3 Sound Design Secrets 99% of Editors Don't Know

It's working, the energy feels good, and then you hit the point where you need to switch to the next musical track.
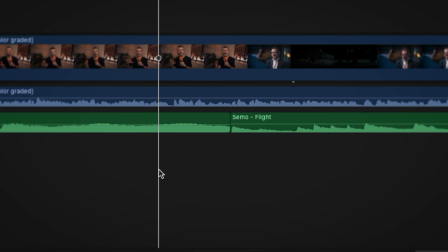(4:11)
So you just cut it. Song 1 stops and then song 2 starts. But even with perfect timing, it still feels like slamming the brakes at 70 miles per hour. The viewer feels that jolt, even if they can't say why. So you see, you don't want to transition between 2 musical tracks with the music itself. You want to transition with your sound design. And here's exactly how.
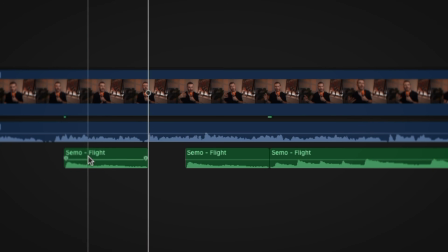(4:31)
All you need to do is take that very first beat of the new song, copy it, reverse it, and now play that reverse beat right before the new song starts. And it sounds like a rise or build up into the song because it's made from the song itself. It's already in the right key, it's already in the right rhythm, and when you do this,
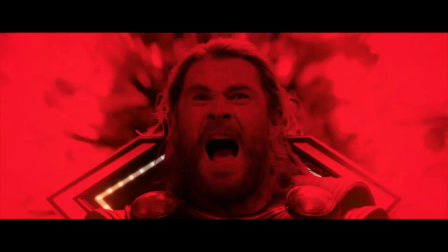(4:48)
the viewer eases into the new song instead of getting shoved into it, and it makes the whole thing feel way more polished. Now you can do the same thing to leave a song super smoothly as well.
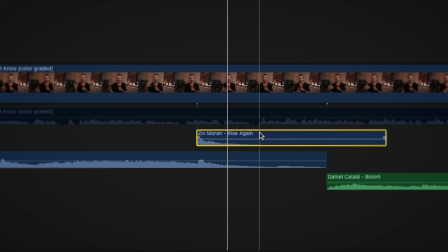(4:57)
Find the last beat before the part you want to cut, copy that beat and then reverse it and place it right where the song actually ends.
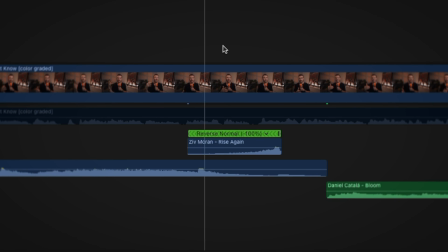(5:04)
And then what happens is it sounds like the song is settling down instead of just stop. But if you want it to feel even smoother, another pro tip for you is to add reverb on the last beat of the musical track.
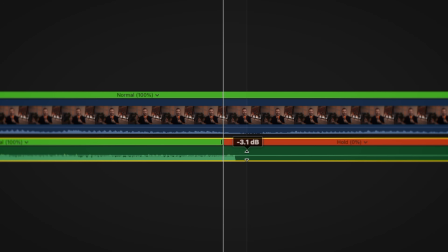(5:14)
And this pro tip can apply to sound effects as well. What you want to do is basically just let them echo out instead of cutting off hard,
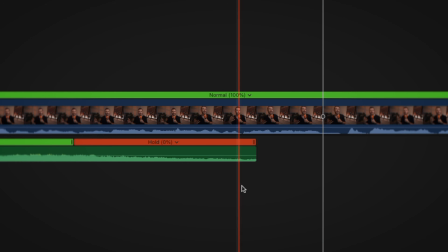(5:21)
because it creates a feeling of space, like the sound is fading into a room instead of hitting a wall. And that one move is the difference between a cut and a smooth, polished transition.
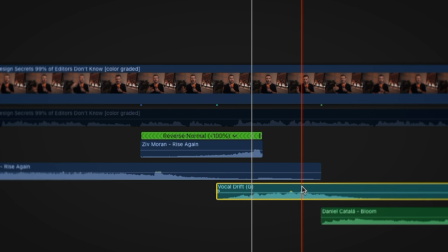(5:31)
Also, to add even more depth, you can add in a super subtle hit sound effect, and then that paired with the riser into the next song,
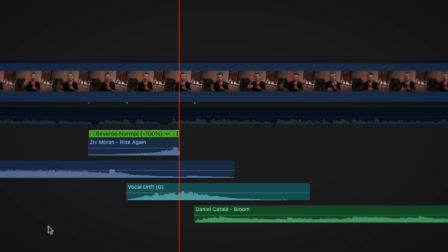(5:37)
all in the same matching keys, and you have the world's smoothest auditory transition between two musical tracks that has ever existed. Now, here's the thing. You can match every single key and transition every single song perfectly, and your video can still feel empty, because the biggest secret isn't about the sounds that you're picking, it's about the sounds you're not even thinking to add.
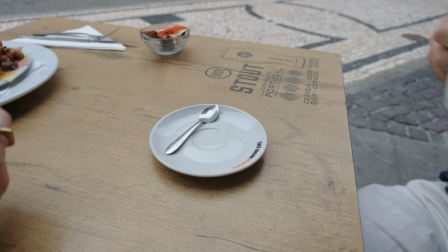(5:55)
Let's say that you have a scene where someone in your video picks up a coffee cup, and then a door opens, and then someone walks across a room. And in the scene, there's dialogue and there's music, but that's it. But when you play it back, something still feels off. It feels like hollow. It feels like a home movie set instead of a real place.
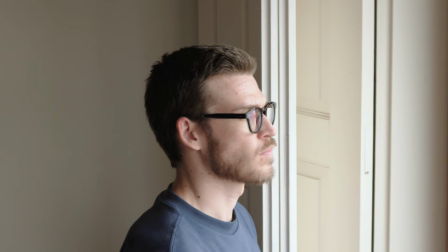(6:12)
And you can't figure out what it is. You can't figure out what's missing, but your gut knows something's up.
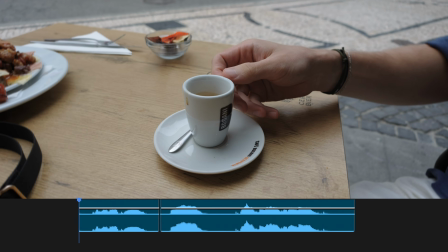(6:17)
Well, that's because your brain expects the cup to clink. It expects the door to creak. When those small sounds are missing, your brain notices, even if you're never consciously aware of it. And that takes us to secret number 3. For this secret, you need to stop asking, what sound effects should I add here?
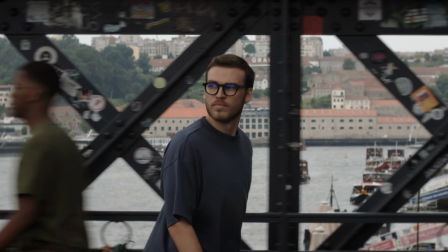(6:36)
And start asking, what would I actually hear if I were standing in this room right now?
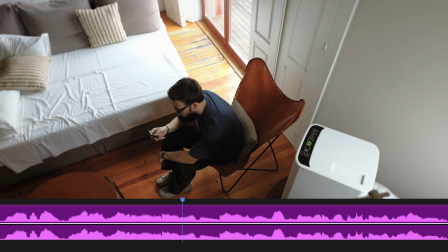(6:40)
Would it be the hum of the lights or the AC, the creak of a chair, fabric moving when someone shifts?
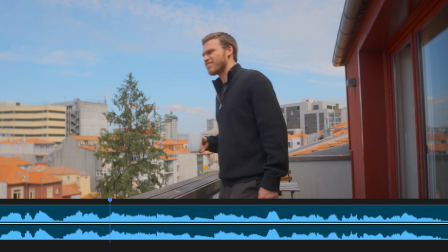(6:46)
Would it be cars outside of a window that's open that nobody in the shot is even looking at? See, none of these sounds are the point of the scene, but all of them make the scene feel real. They add depth.
There's a spider, a human spider in the film. The detail that makes that thing really creepy is the way it's pushing a bowl around on a concrete floor. You know, I went down to the garage and spent half an hour recording me pushing a bowl around.
And this is what builds atmosphere. This is what builds that depth.
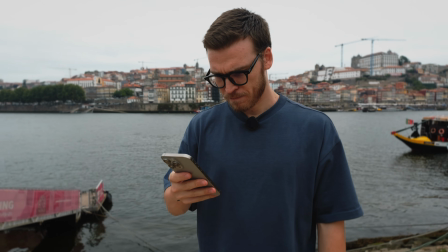(7:13)
This is what makes someone feel like they're standing in the room with you instead of just watching a screen. Another pro tip for this, and here's what separates the good from the great. These background sounds should be quiet enough that nobody consciously notices them while they watch it,
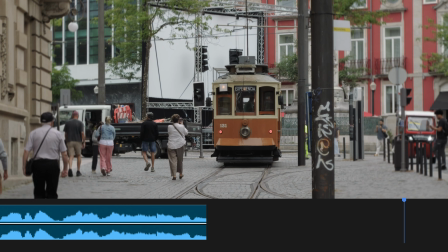(7:28)
but if you muted them or took the sound away, it should suddenly feel like something's missing, or invisible when it's there, obvious when it's gone. That's really the whole goal. So there you go. Stop swapping sounds and start matching keys.
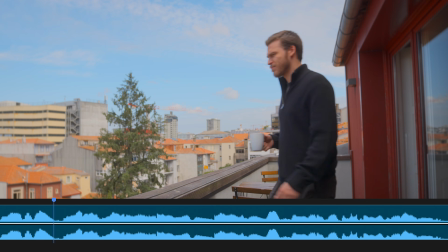(7:41)
Transition with sound effects instead of hard cuts, and design your quiet moments for the atmosphere that you would actually hear in the room if you were there, not what looks, or I guess sounds cool on. But here's the thing, none of this saves an edit that was never built to hold attention in the first place. Sound design is only half of it. The other half is understanding that editing isn't about making something look cool, it's about controlling exactly what your viewer feels cut by cut. If you skip that part, then everything I just showed you is just polishing a video that nobody's really gonna watch.